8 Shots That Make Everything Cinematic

So you turned up to a shoot, you got your gear figured out, you got your confidence up and running, but then you start filming and you actually realise that you don't know what kind of shots and style of shots you want to get.
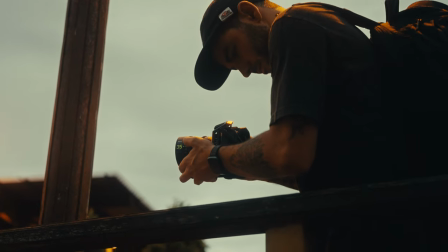0:24 How many times has this happened to you? Let me tell you, it actually happened way too often to me.
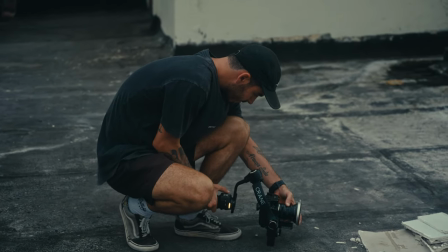0:29 I focus myself on getting that nice camera, the nice lens set up, the nice monitor, without actually spending time in starting my pre-production and spending time actually doing pre-production. I would almost not even prepare for a shoot, just go out knowing kind of what I'm shooting and just wing it with the shots. Just shooting what looks good and that's all. Well, hopefully at the end of this video this won't be a problem for you anymore.
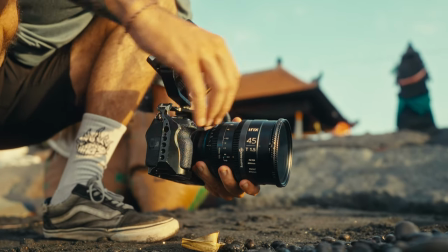0:56 We're going to cover eight of my favorite cinematic shots that I use throughout my productions.
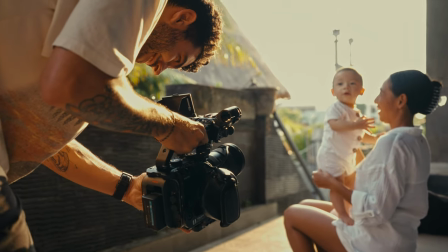1:01 Either it's a well thought through production or it's an on-the-go travel film, doesn't matter what I'm shooting. I always try and remember these shots and try and remember exactly what I pre-studied and that's where everything has to start pre-production make a shot list even though you might not recreate exact shots just make a shot list so in your head you can have an idea of what you want
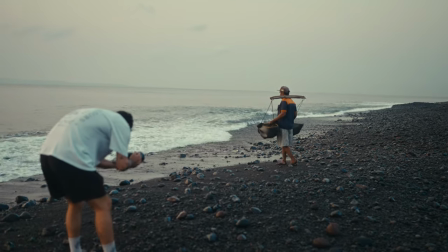1:24 to shoot and once the shot list is done have it on your phone and try and remember the shots that you actually want to get try and look at the shot and be like okay I want to get this angle I want to this angle i want to get this angle it's a
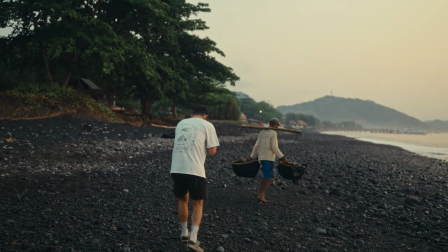1:35 bit harder when you're on the go when things are happening so fast but if you try and like why your brain to remember these things you
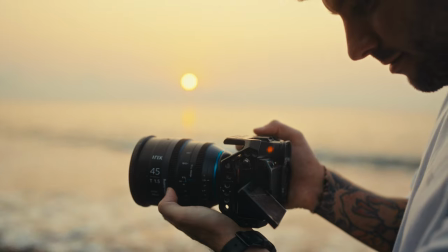1:43 will eventually get to the point where you're just going autopilot to be honest whenever i'm out shooting especially more on the go travel films i don't have time to you know place a light place a subject here place a subject there i just shoot what's happening most of the time and i just remember these shots and try and repeat them. So let's get started right away with the first shot, which is the establishing shot.
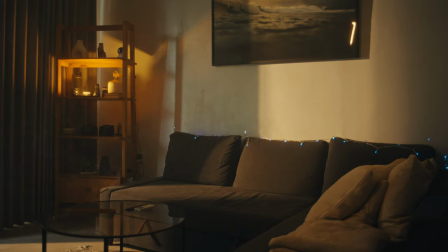2:08 This is very obvious, but every single film should have an establishing shot. Usually this is shot with a wide lens.
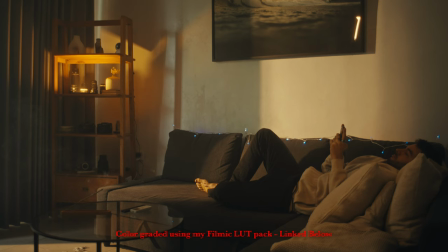2:14 In this example, I used the Canon FD 28mm, but you can shoot this in any lens. You just have to move backwards or forward closer to the subject.
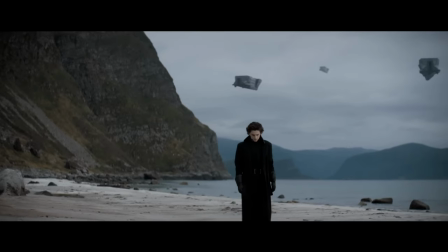2:23 For example, I actually really enjoy shooting wide shots with 65mm because it gives that nice compressed feeling, but you're still showing the subject interacting within the environment. And that's the idea with an establishing shot. Show the subject, show the whole scene, and then move closer to the subject with the following shots. Shot number two, in no particular order, I just love these kind of shots, is the dash angle. The dash angle, I love it because there's no rules to it.
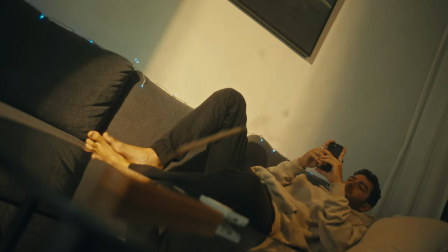2:53 Pretty much you just take your camera, you angle it in a weird way, you have the horizon all crooked and you create something interesting with your composition. In this case I decided to put the incense in the front and the table so that it would reflect me scrolling through my phone and I just angled it in a weird way so that all the leading lines would lead towards my face and my hand while scrolling my phone. Remember about composition and leading lines when you create this one because it's very important not to just angle your camera in a weird way but also make it so the audience is drawn to the subject. Shot number three is kind of similar but it's the low angle and this shot is used in movies and commercials to just make the subject look
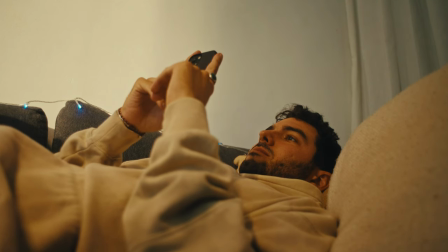3:36 important and just stronger than anything else. You can go as extreme as literally down to the floor or just midway to the chest looking up.
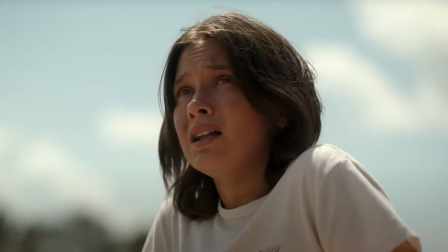3:46 Either way this shot is one that I always include especially when I'm shooting handheld,
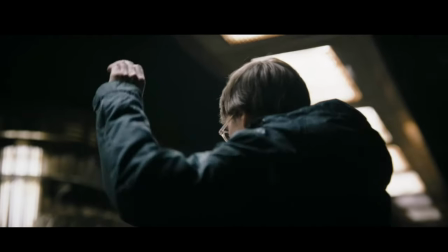3:51 it's just easy to hold the camera just here on your chest and shooting a little bit towards up so that the subject looked nice and important within whatever you're shooting.
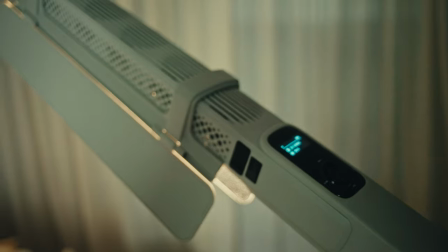4:02 I just wanna mention this brand new light that I recently got from Zion is the Cinepear CF-100. This tube light is currently actually lighting me from up there as a little bit like a blue halo top light and it's something that I wanted to use for forever.